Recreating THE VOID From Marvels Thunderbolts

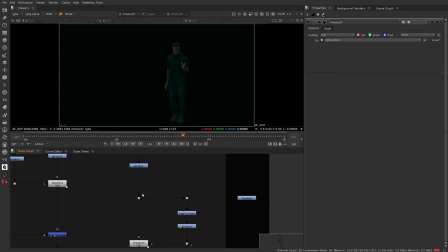It's just very messy, and I haven't maintained this very well. So I'll just skip to the end of this little section, because as you can see, it's like entirely black. If we up the exposure, we do have these details coming through, and that was by request. You know, if we get rid of that, as you can see, there's nothing.
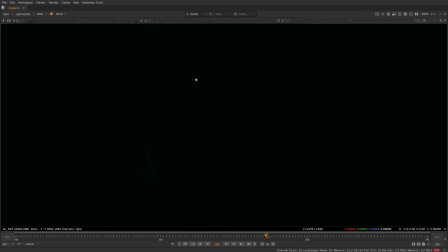These look crazy drastic, but if we go full screen, you can barely see them. You know, they're barely visible, but that was the intention. That was one of the notes that I got when I sent this around to get sort of feedback on it,
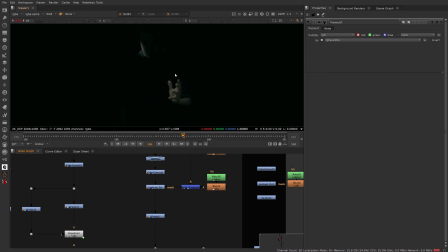was, you know, it needs to be visible, but only just. Like, you want to feel it more than you actually see it. And then, of course, we have the red lighting. So that's sort of our main silhouette and our main sort of details, I guess.
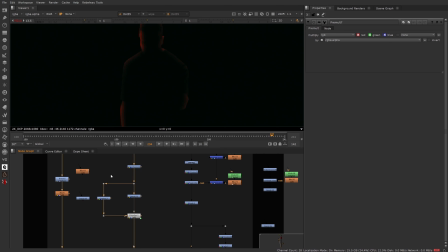But then we also have this, which is super simple. It's just an invert blur sort of reveal situation.
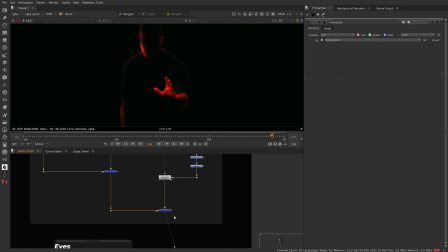And this was just added to just add the tiniest amount of detail to the edge. So this is what it looks like. This is kind of our final look. It looks a bit janky when you expose up, obviously, as most things do.
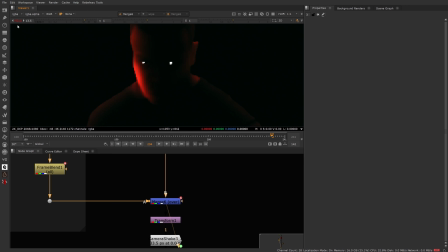And then we have the eyes. Now, when we're exposed up, they're super obvious, but as you can see, when we're exposed down, they are super subtle.
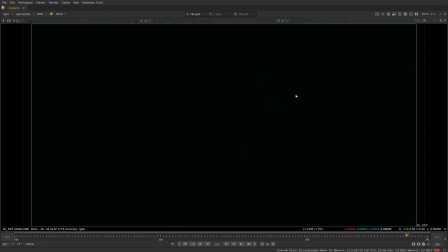Still very obvious, like, in this sort of sense. But even when you go full screen, like, I've lost them.
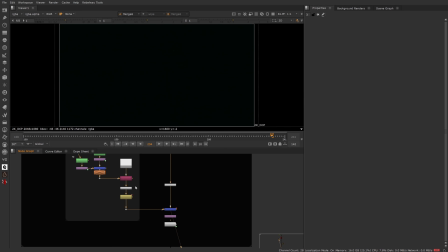I've actually lost them. Oh, there they are. I wish it wasn't this subtle, but that's purely just because of the setup that we have.
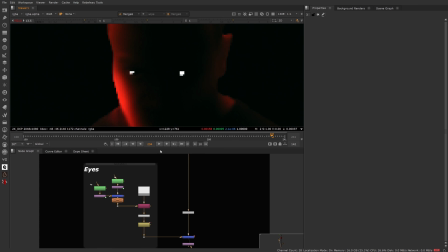And as you can see, like, this taking up nearly his whole eye. And it's to the point where, like, these are individual pixels. Like, that's how sort of small we're getting. And this is 2K footage. It's not like this is 1080. Like, we're pretty far in. These are individual pixels. Like, yeah, it's just unfortunate.
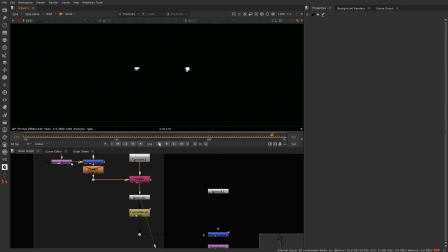As you can see here, because it's so small, it's just not really, I don't know, it's looking very flickery, it's looking very pixelated, so I just added some frame blending here. This is, like, drastic.
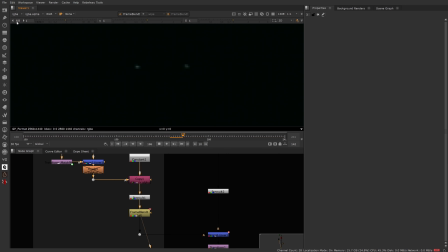It makes it look like he has light trails in his eyes, but again, when we dumb it down to this level, it looks, you know, a lot better. It just kind of stops it from being a bit too clamped. So it was just, yeah, a little quick fix.
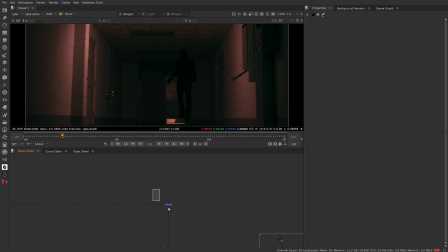So here we are. We have the void over the background. That is surprisingly like half the effect done, because after this, it's just some small treatment stuff, getting the girl in there, and obviously doing her disappearance, and then some lens stuff at the end.
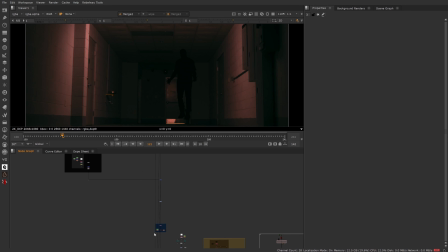So I'll try and rush past the rest of this, because obviously the void is the main part of it.
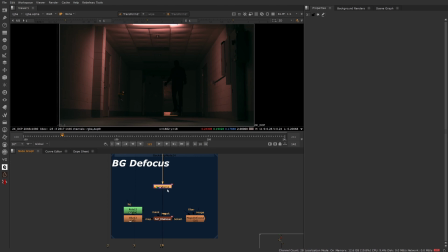Now this transform here is to mimic the stretching that happens with anamorphic lenses. So it's stretched out horizontally, ever so slightly. I believe it's 1.02, yeah. And then if we have a look at it, as you can see, over a certain amount of frames, it stretches back to this.
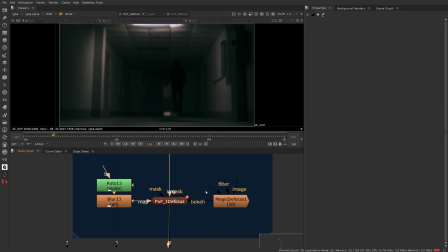So now you could just do regular defocus, but I wanted to get a little bit of that depth.
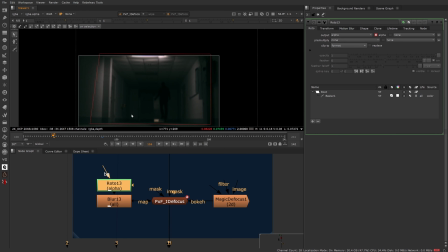So I have this map right here, map in quotation marks. It's quite simply just a square, square roto shape. But then it's blurred, and I'm using that as the map for the eye defocus.
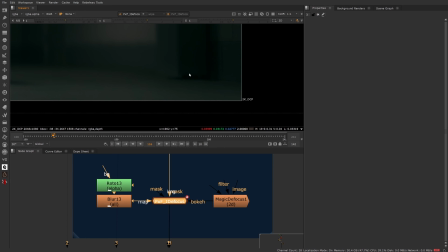And what that is doing is, if we have a look here, it's making, like, if we get rid of this blur, we'll probably see it much better.
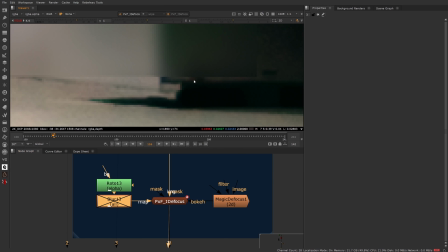Yeah, so as you can see, the eye defocus, it blurs where there's an alpha being put into the map, and it doesn't blur where there isn't.
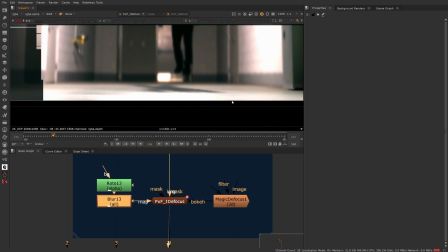So if we get this blur back in, it looks a bit more natural. And what that's meant to replicate is, the lady's in focus here.
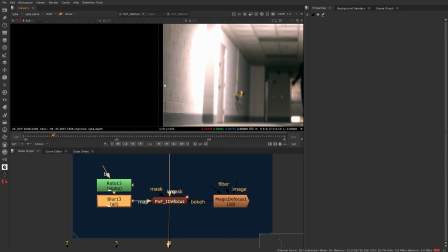So obviously, she's lining up with this. This will be more in focus than the background.
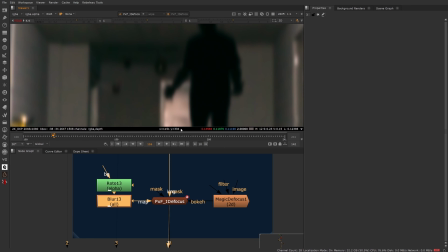And I wanted to push the defocus pretty heavily.